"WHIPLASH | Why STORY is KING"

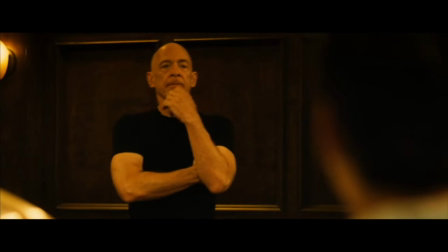[12:19]
Subtly putting Andrew in a state of comfort only to flip moments later. And number 3, the jazz bar scene.
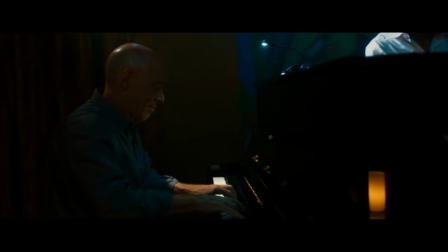[12:26]
This might just be my favourite scene of the entire film. really solidifying Fletcher as the master manipulator.
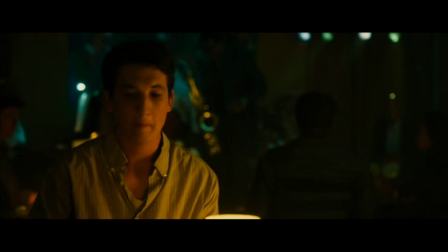[12:34]
On second viewing, we know all along this entire conversation is set up for vengeful, hurtful embarrassment towards Andrew,
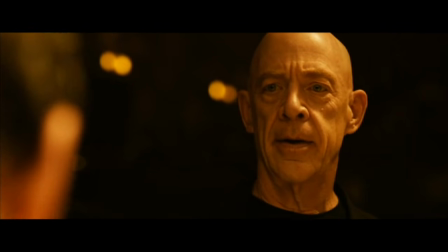[12:43]
which is ultimately rewarded by Fletcher getting what he wanted, making a very curious choice of moral compass for the narrative.
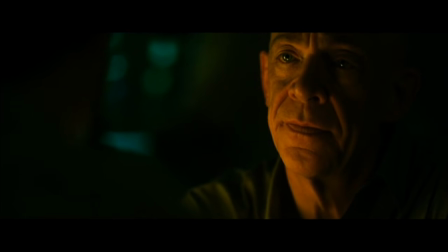[12:50]
But my favourite element of the scene, despite all the setup, up, is that we still don't know how honest is Fletcher really being here.
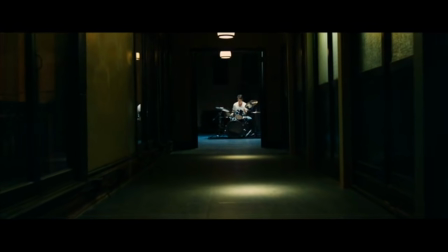[12:59]
Number 4. One Fletcher move that I never picked up on the first time. In the opening scene Neiman is challenged to perform the double time swing.
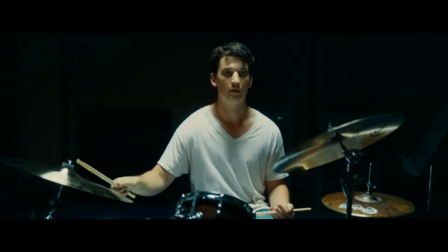[13:09]
Then Fletcher leaves.
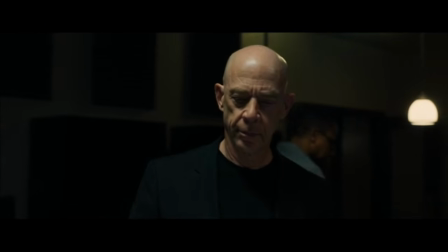[13:11]
Later to inspect the amateur band and grill their abilities, but he specifically asks the drummers for the double time swing.
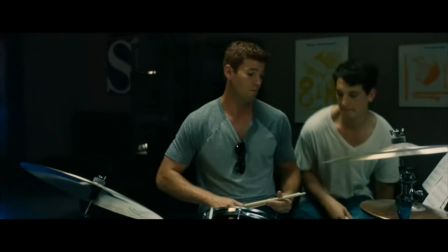[13:22]
For me, it seems like he doesn't want to see how good the drummers are at performing the beat.
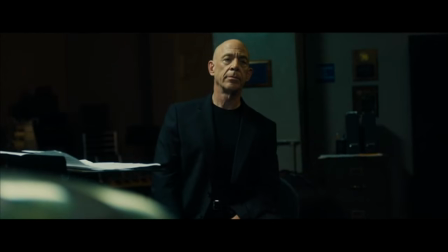[13:27]
All he is interested in is did Andrew get better? Was he damaged enough from his initial meeting that he went away and practiced the beat?
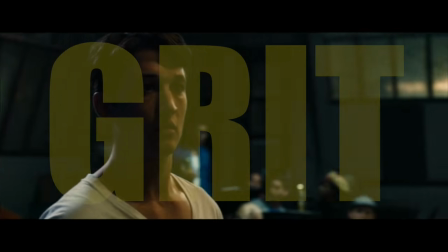[13:36]
Fletcher is looking to see if Andrew has grit and will respond and be compatible to his methodology.
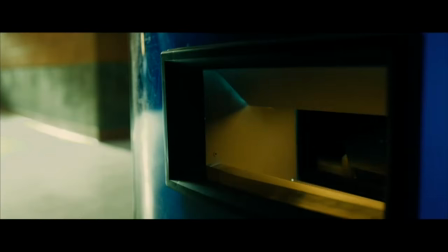[13:42]
5. Who stole the folder? A manipulator such as Fletcher would know that the first guy would need the sheets.
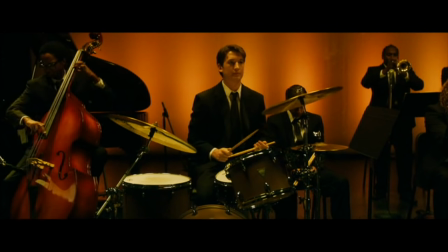[13:54]
And perhaps another test for Andrew, would he thoroughly learn the material? How much does he really want and how hard is he willing to work for?
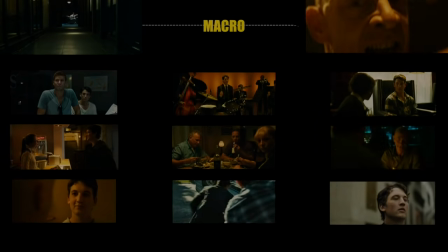[14:03]
Now let's dig into the microbe, into the scenes and directorial choices in the visuals that support
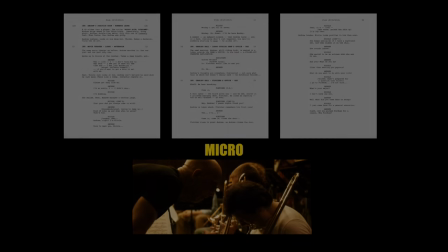[14:10]
by acting as effective smaller pieces to a bigger whole and let's get specific on the power of this shot.
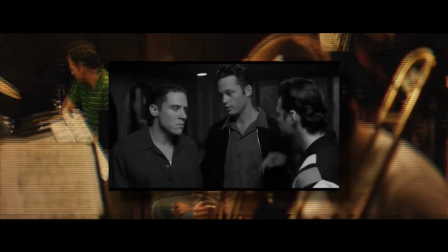[14:20]
You know what this shot is? This shot is money and it is worthy of this.
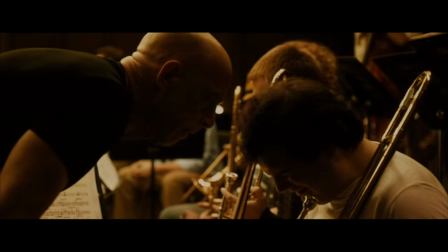[14:27]
You couldn't plan a shot like this unless you were fully in service of the narrative.
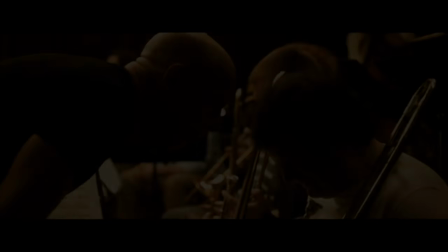[14:31]
The shift in focus does all the storytelling legwork, the framing between the victim and the harasser,
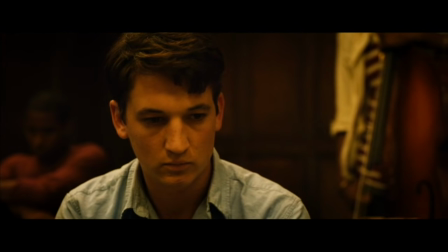[14:37]
the timing and realization of Neiman as he sees the stakes and intensity required to play at this level.
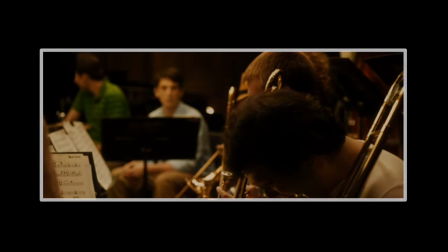[14:44]
All that heavy lifting story wise is seen here. But let's go back to the start of this scene. So we the audience are the outsiders and new to this world and it's crucial that we see this scene from Andrew's point of view.
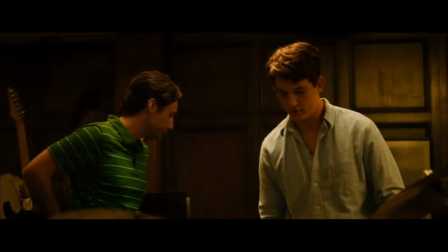[14:58]
So we cleverly cut back to him at certain beats within the scene as the conflict builds.
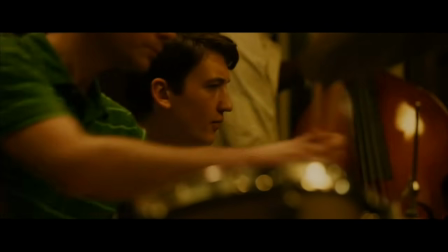[15:04]
Let's take this scene as a separate entity and pose some questions here. What is the point of this scene?
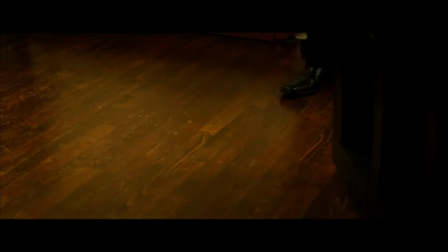[15:11]
The power dynamic is shown through how the band responds to Fletcher, basically the rules of the self-contained world,
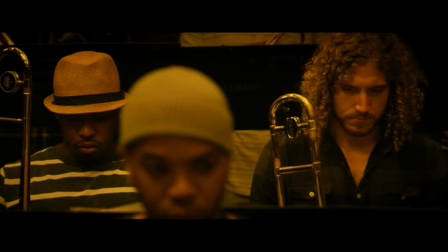[15:19]
setting stakes for Andrew's incompetence and showing the nasty and personal way in which Fletcher treats people.
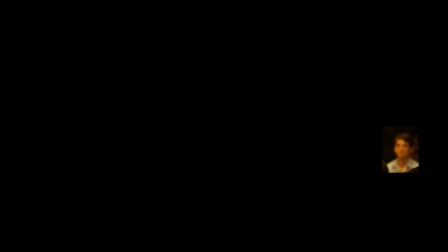[15:27]
2. What do the characters want and why? Well, Andrew is the observer in this scene, so we the audience learn about this world as he does.
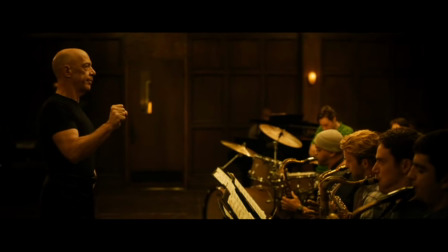[15:35]
But Fletcher wants to find the weakness in his band and tear it out.
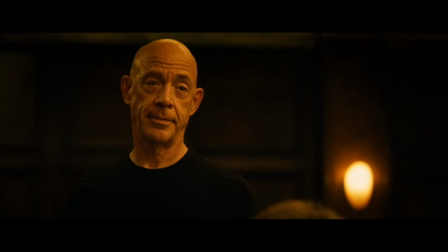[15:44]
Note that he doesn't get rid of the person who is actually in the wrong,
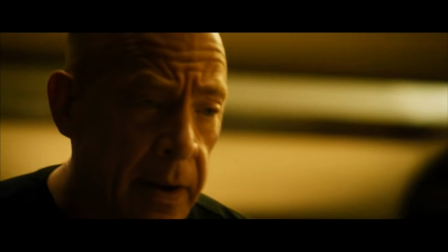[15:48]
he gets rid of the person in the band with the weak character. not enough grit to make it through his teachings.
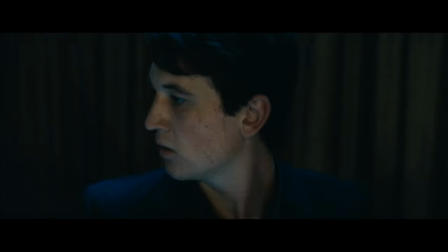[15:55]
And why? Because his deep philosophy of only the strong and the tough and the self-sacrificing will ever have the chance to reach greatness,
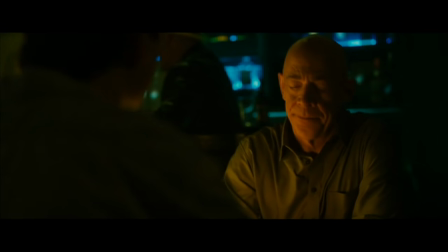[16:03]
causing him to bully and identify weakness in people. Where's the conflict?
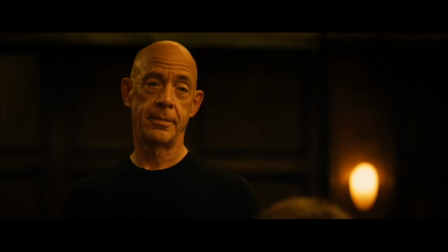[16:08]
The anticipation of Fletcher's reaction mingled with Andrew's uncertainty of what
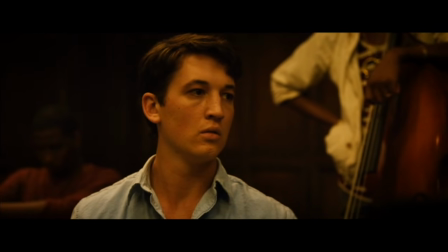[16:14]
will happen when he's put on the spotlight brings the threat very much into reality.
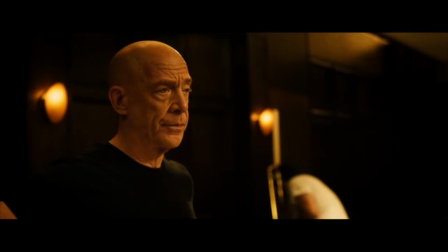[16:19]
How does the scene turn? Well, Fletcher takes action by throwing out the player.